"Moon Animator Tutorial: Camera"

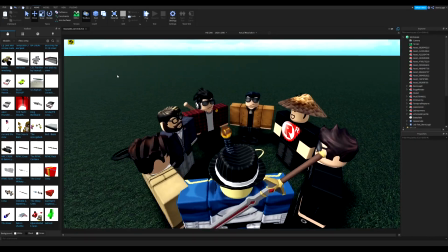[12:46]
You would jump from here to here, 180 degrees. If you're doing more than two characters, forget about it.
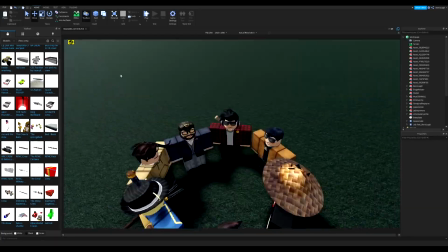[12:54]
Don't worry. Just do what you want.
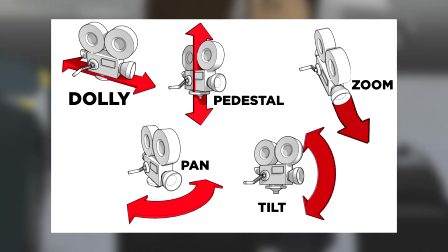[12:57]
Now I'm gonna break down the five different camera movements and techniques that cinematographers use.
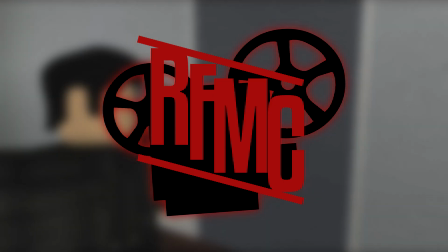[13:04]
Don't worry about actually remembering the names of these. This is just common sense.
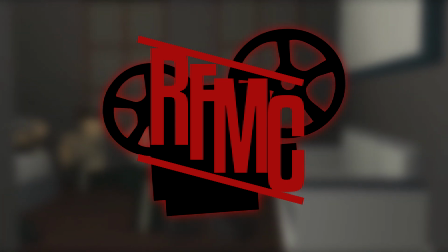[13:09]
It's like one of those things in school that you don't have to remember the exact name of it, but you know what it is. You know what I'm talking about, okay? But I'll break it down for you. This is really not that hard to do.
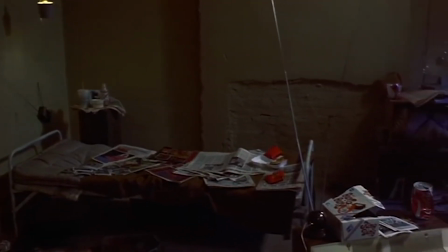[13:21]
You basically just keep the spot the camera's in stationary, but just rotate which direction it's facing at.
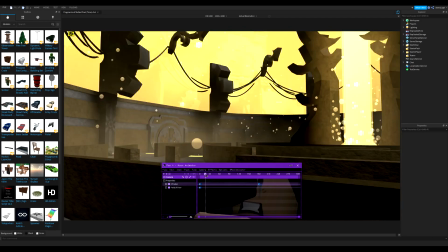[13:27]
In Roblox Studio, this basically just means don't press WASD, but you hold right click and change where the camera's facing.
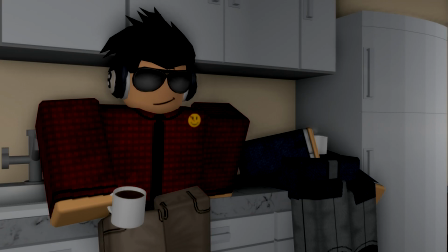[13:35]
It's really good for scenic sort of shots, like a large landscape, or if you have it quickly go from one shot to another, it's like a jolt of energy.
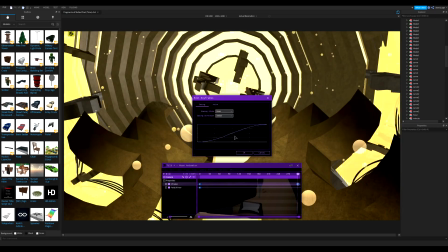[13:45]
This is exactly like the pan, but you go up and down. It's good for revealing something, or sometimes it just looks good.
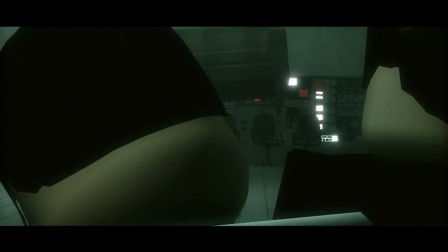[13:51]
It's up to you. I explained this earlier, but this is just moving the camera from one point to another.
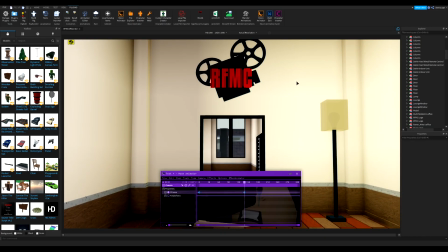[13:57]
That means you just press WASD in studio and just set up a second shot somewhere else, and it goes from one point to another.
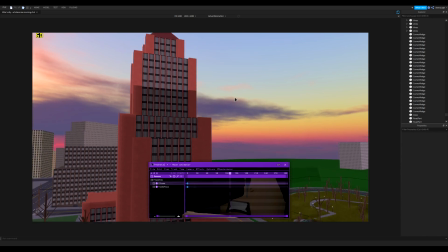[14:05]
Same exact thing as the dolly, but you go up and down. Yep, that's all it is.
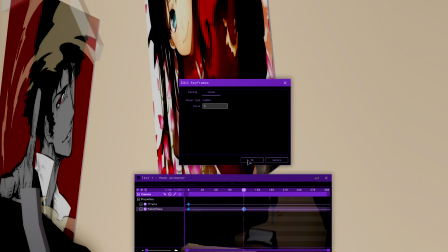[14:11]
This is exactly what it sounds like, a camera zoom. You go from high to low FOV or low to high.
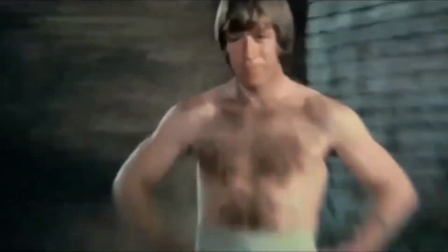[14:17]
It's like a camera zoom, simple as that. If you do it really fast and sudden, then it's pretty funny. It's good for visual comedy or whatever. You could also do what they did in that movie Jaws.
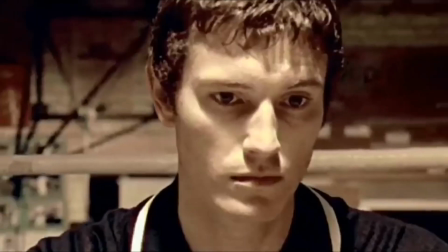[14:26]
It's basically where you move the camera backwards, but it zooms in really close to the character.
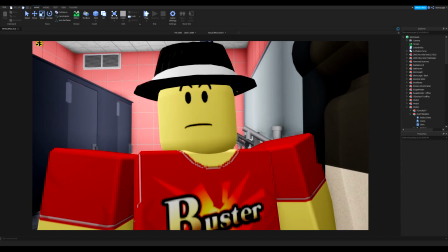[14:31]
This is really good for something shocking or just a sudden realization. Yeah, that's basically it.
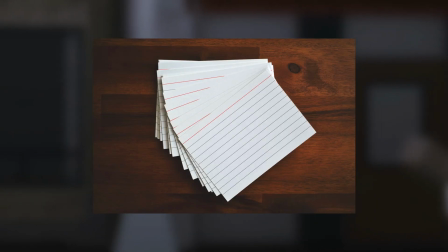[14:36]
I'm not gonna get any more complex than that, don't worry. You don't need to make flashcards or remember exactly what everything is called.
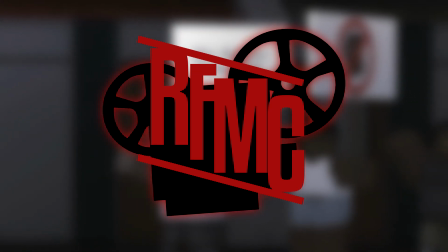[14:43]
It's just putting a name to what we already see. You know, honestly, I didn't know what these were called until I worked on this tutorial.
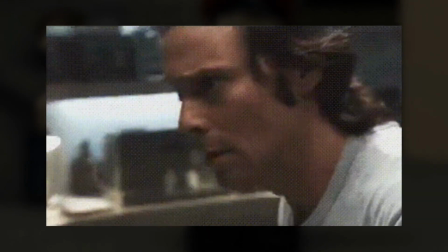[14:49]
I kind of just got into the groove of it over the years. You may feel like you're getting information overload, but don't worry, OK? okay?
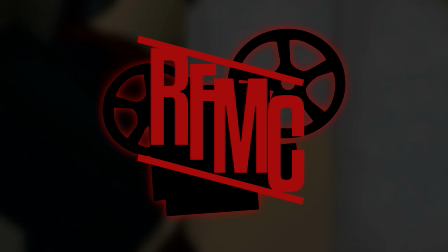[14:55]
Relax. It gets easy, I promise. After this tutorial, I highly suggest rewatching one of your favorite movies.
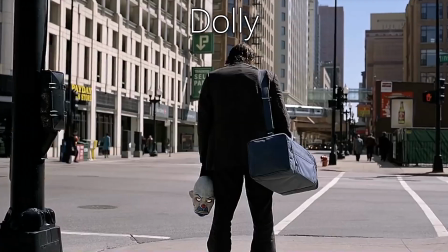[15:02]
And just pay attention to how they use the camera. When do they move the camera? When do they keep it stationary?
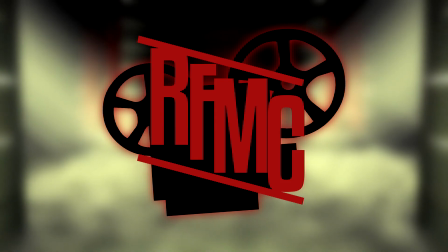[15:08]
When do they use a camera pan? Just keep that stuff in mind, you'll see what I'm talking about.
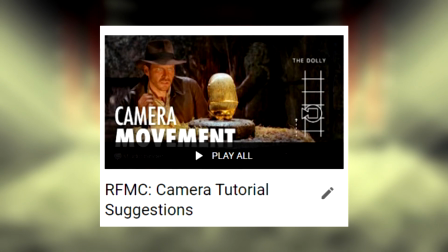[15:12]
I'll leave an unlisted camera tutorials playlist in the description if you want to go down the rabbit hole.
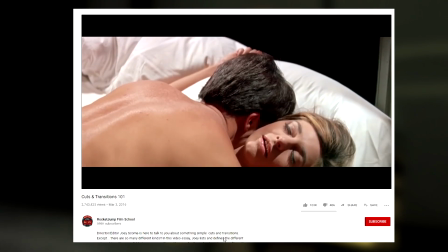[15:17]
They basically break down how and when to apply camera techniques.
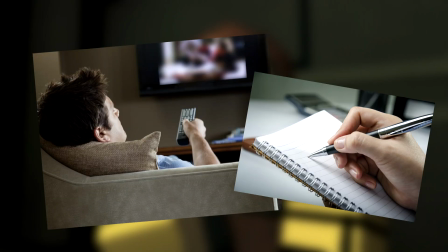[15:21]
Honestly though, I think rewatching a movie and just paying attention to the camera cinematography will work just fine.
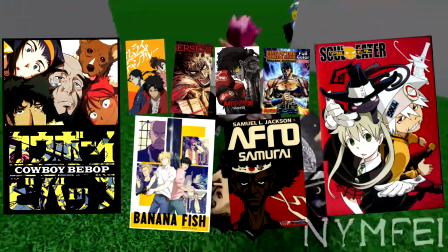[15:26]
Going for an anime style, watch your favorite anime, pay attention to the camera. Making a comedic Roblox video, watch an episode of your favorite cartoon.
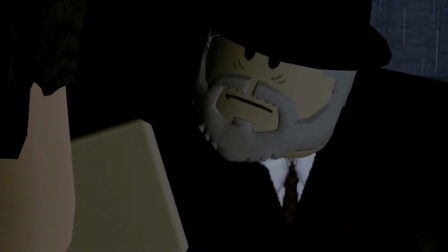[15:34]
Action movie, watch a Bond film. Something thriller and like heavily cinematic, try a Nolan film.
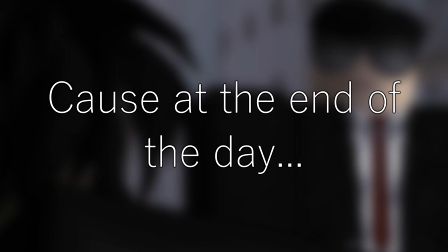[15:39]
You see what I mean? Discover your own style. Everything will be fine. Because at the end of the day, you could be the world's greatest character animator.
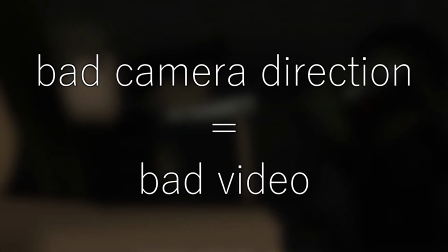[15:46]
But if your camera direction is sh**, your video is sh**. S-tier animation can be ruined by bad video direction.
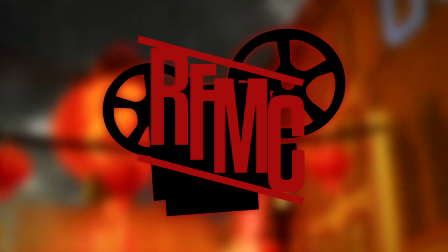[15:51]
You get me? But yeah, that's camera animation and how to do it well. Good luck.